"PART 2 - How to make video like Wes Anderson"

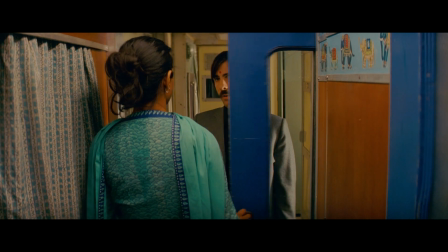297s Want to smoke a cigarette with me in the bathroom?
The next important tool in Anderson's visual storytelling technique is blocking. In cinema is the planned movement and positioning of actors and objects within the frame. Anderson applies a few technical solutions.
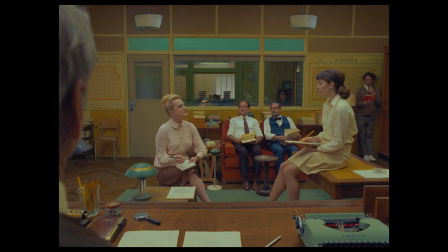320s
In static blocking, actors remain still or have minimal movement within the frame.
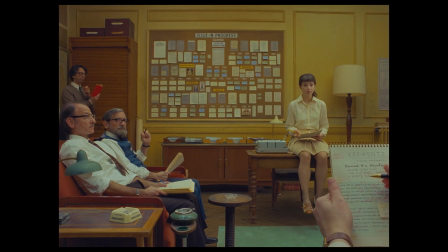326s
This technique focuses on actors' performances where dialogue is integral to the storytelling process. Here, actors or objects have a complex and synchronized movements.
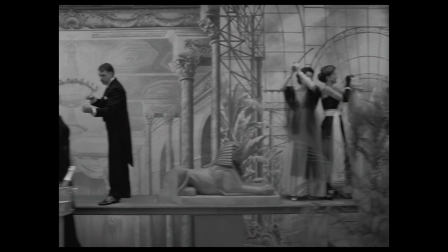339s
Generally speaking, this technique is commonly used in musical sequences or highly choreographed action scenes.
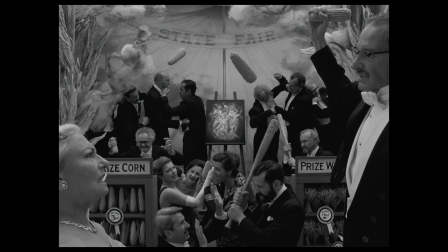347s
So, choreography is carefully planned and rehearsed multiple times before execution.
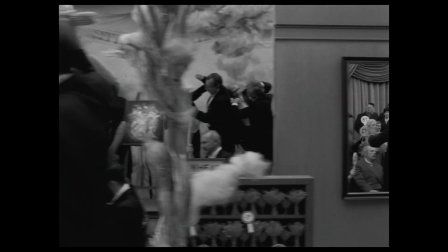355s
Anderson's choreography aims to create a visually engaging sequence synchronized with the scene's rhythm.
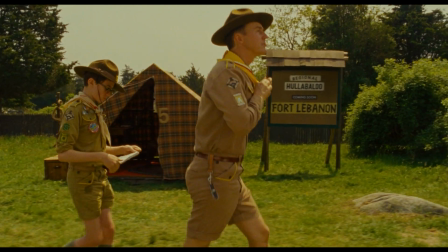364s
This type of blocking focuses on creating specific paths or trajectories for the actors to follow within the frame.
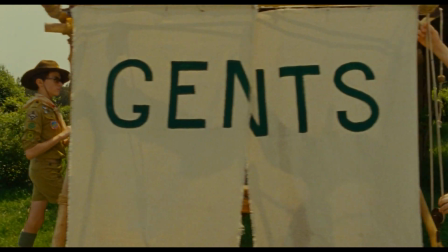372s
Planning the characters' routes during a scene involves creating smooth and visually pleasing movements.
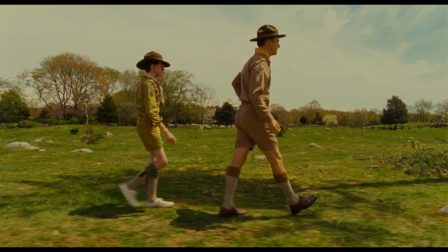379s
The goal of pathway blocking is to guide the audience attention, create visual variety, and add spatial relationships between characters or objects.
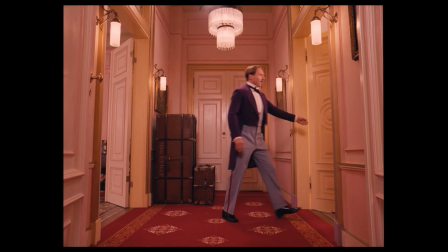392s
Group blocking is the positioning and movement of multiple actors within a scene. The major goal is to induce ensemble casts,
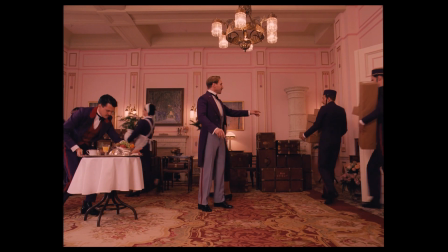400s
where interactions and dynamics between characters has a natural or unique pattern. Wes Anderson utilizes three-axis camera movement: sagittal, frontal, and horizontal. In the sagittal axis, the camera has trucking movement from right to left or from left to right, most commonly used to reveal something or somebody in the scene. If the camera follows an object, the trucking movement evolves into tracking movement,
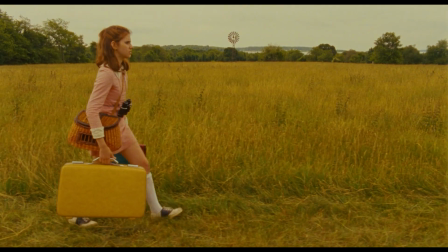434s
because you are tracking or following the actor or object.
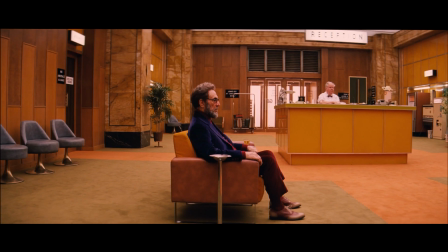439s
In the frontal axis, the camera moves back and forth, or technically speaking, push in or out if the distance is short, or dolly in or out if the distance is longer.
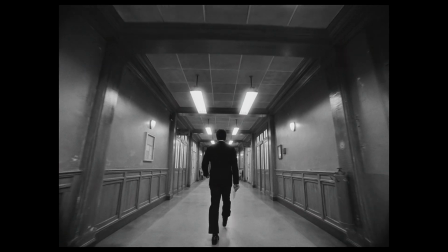452s
But if you follow the object in the frontal axis, here you call the camera movement tracking dolly, in or out,
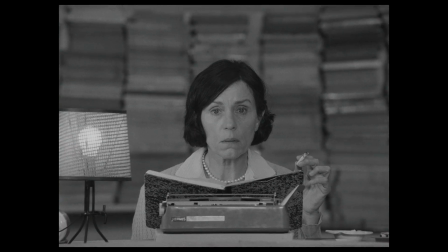461s
typically used to reveal emotions or situations where the performance is situated, most commonly performed with the help of dolly wheels or gimbal. On the horizontal axis, the camera moves up or down, or technically speaking,
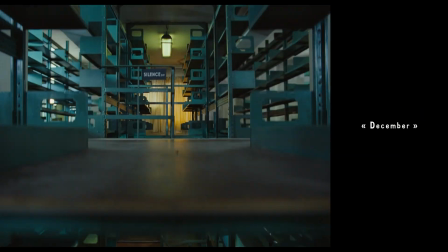478s
pedestal up or down, most commonly used to reveal location, scene, or geography. It can be done with the crane or jib.
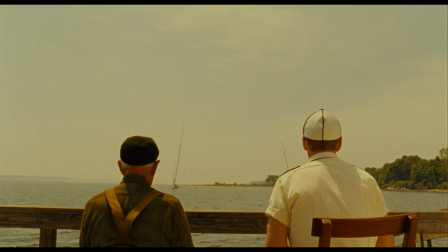486s
Quite often, Anderson's camera stays in the axial position or point 0 and moves along x-axis, pans to the left or to the right, or tilts up or down.
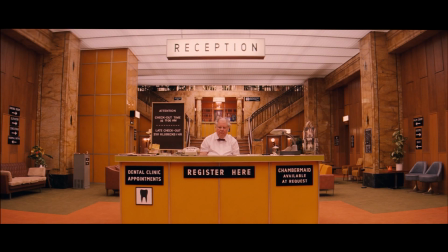499s
If you pass the camera quicker, it creates a whip-pan effect. The editor uses this technique to create seamless creative transitions between shots.
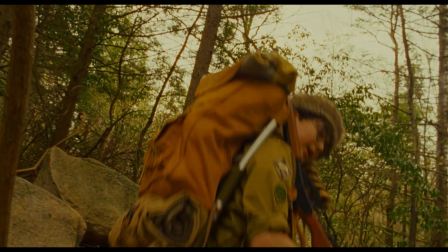508s
Rarely, but still, handheld camera can be used in the action scene where the presentation effect is needed. As music has rhythm, editing has as well. Regarding Anderson's cut, his movies have a moderato or andante pace. This is a musical term, but to physically explain what it means, it's just a walking pace. No fast, no slow. He may increase or decrease pacing in some scenes, but for a short period when the story or dialogue dictates a tone. For many filmmakers, Anderson's cut might look straightforward.